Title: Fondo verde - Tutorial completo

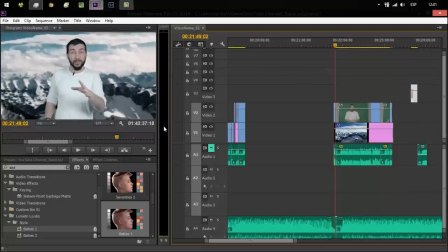(15:41)
Luego, siguiente elemento, si hemos creado una profundidad entre lo que soy yo y lo que es el fondo, de alguna forma intentando convencer al que lo vea, al espectador, que realmente estoy ahí en la montaña.
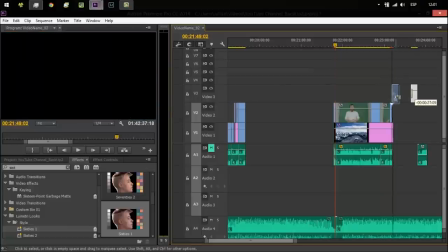(15:57)
Una cosa más que podemos añadir es la nieve. ¿Por qué?
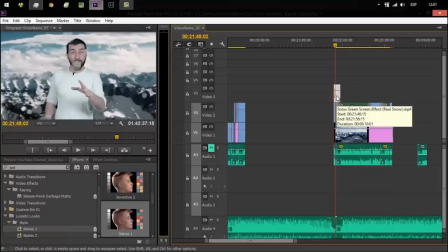(16:01)
Pues muy fácil, porque la nieve crea otra profundidad de campo, ¿ok? crea como,
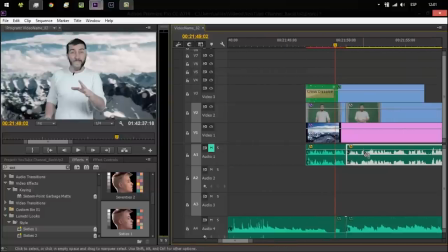(16:11)
bueno lo vas viendo, pero que es la nieve me vas a preguntar, la nieve simplemente
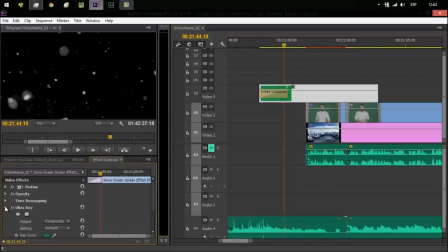(16:16)
bueno no le he quitado el efecto porque lo tenía preparado antes pero en realidad es un nada es una nieve de verdad grabada en
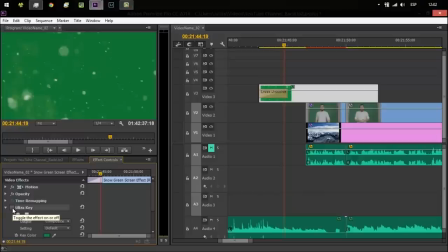(16:25)
fondo verde entonces
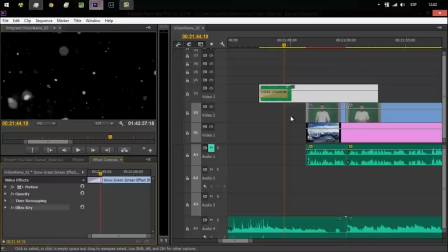(16:30)
cogemos esto, lo ponemos en el verde y ya tenemos el fondo transparente lo ponemos encima del video y parece que está nevando ok
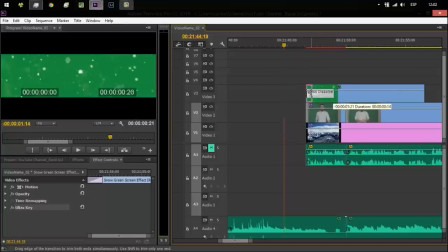(16:39)
Eso es todo
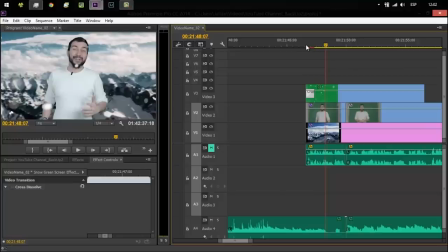(16:44)
Ahora Con esto lo tenemos Super bien, yo creo que ha quedado Fenomenal, ahora ¿Quieres ir un pasito más allá? También hay forma de hacerlo Y ahora te lo voy a enseñar, un último detalle Que le voy a añadir Y es esto ¿Ok?
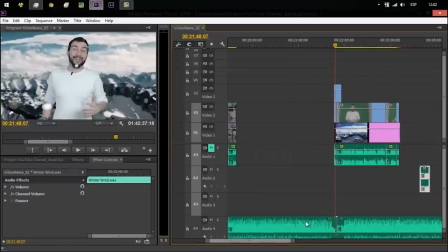(17:02)
Esto Para mí y para Mucha gente que se dedica al vídeo
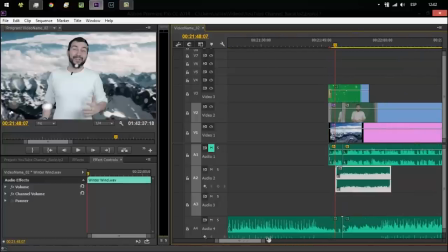(17:07)
El sonido Es la mitad del vídeo O sea que si yo tengo mi voz aquí,
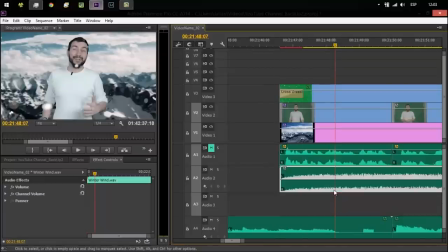(17:13)
aquí pongo viento, ¿ok? Y mi voz la bajo. ¿Por qué bajo la voz? Porque cuando hay un viento, cuando estás en la montaña, la voz se escucha muy baja y el viento se escucha bastante fuerte. Vamos a probarlo. ¿Ok?
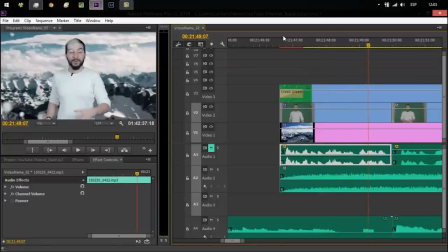Bueno, realmente no estás escuchando mi voz. Bueno, esta sí que te la puedo poner.
Aquí está la gran noticia. No os lo vais a creer. ¿Ok? Es esto.
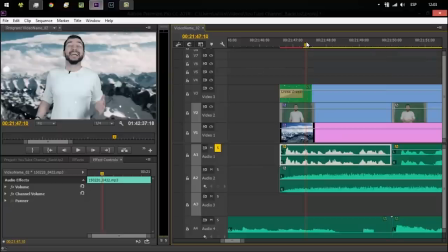(17:47)
Se nota que está grabado en el estudio porque da un poquito el eco, pero bueno, tampoco he podido hacerlo perfecto. Y lo último, último, último que te voy a mostrar, primero voy a quitar la nieve porque quiero mostrarte otra cosa,
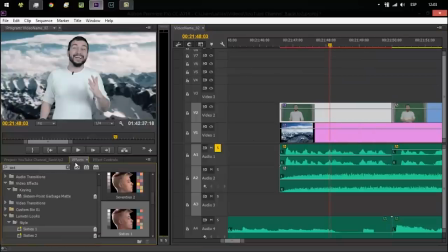(18:03)
es que utilizando fondo verde tú puedes hacer, incluso puedes mover la persona, como te he mostrado antes, con motion o movimiento. Bien, de hecho lo puedes animar, porque en un principio puedes hacerme más pequeño y ponerme a un lado,
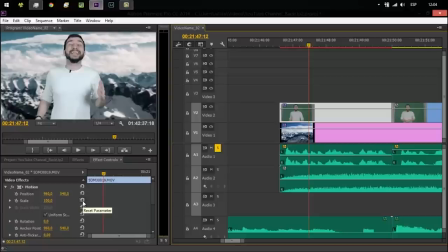(18:21)
pero bueno, de animar, no te lo voy a enseñar ahora, es un poco rollo, pero mi idea es esta, escala, lo puedes poner así de pequeño, ok, ponerme a un lado,
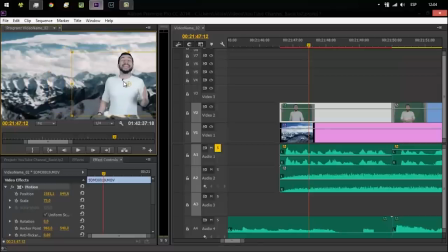y te puedo contar sobre el tiempo que va a ser mañana.
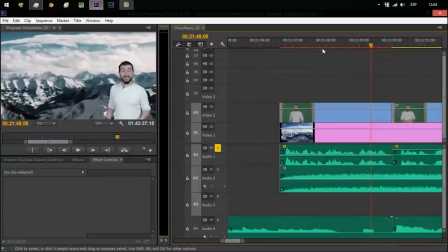(18:47)
Bueno chicos, y aquí está la gran noticia, no os lo vais a... ok y de esta forma he hecho la
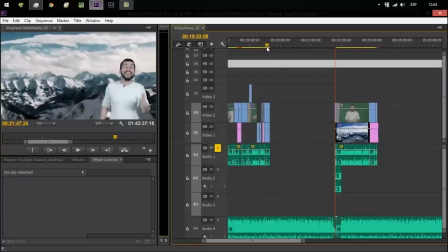(18:56)
última escena son
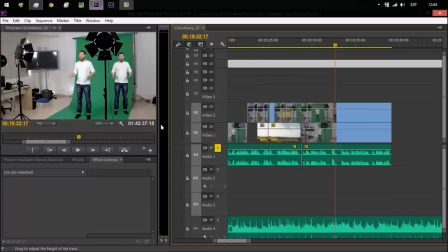(19:00)
dos vídeos diferentes simplemente uno está recortado este es un vídeo está
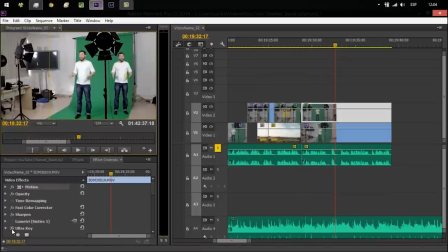(19:06)
recortado te puedo quitar el ultra para que veas cómo es y te voy a quitar el crop también el recorte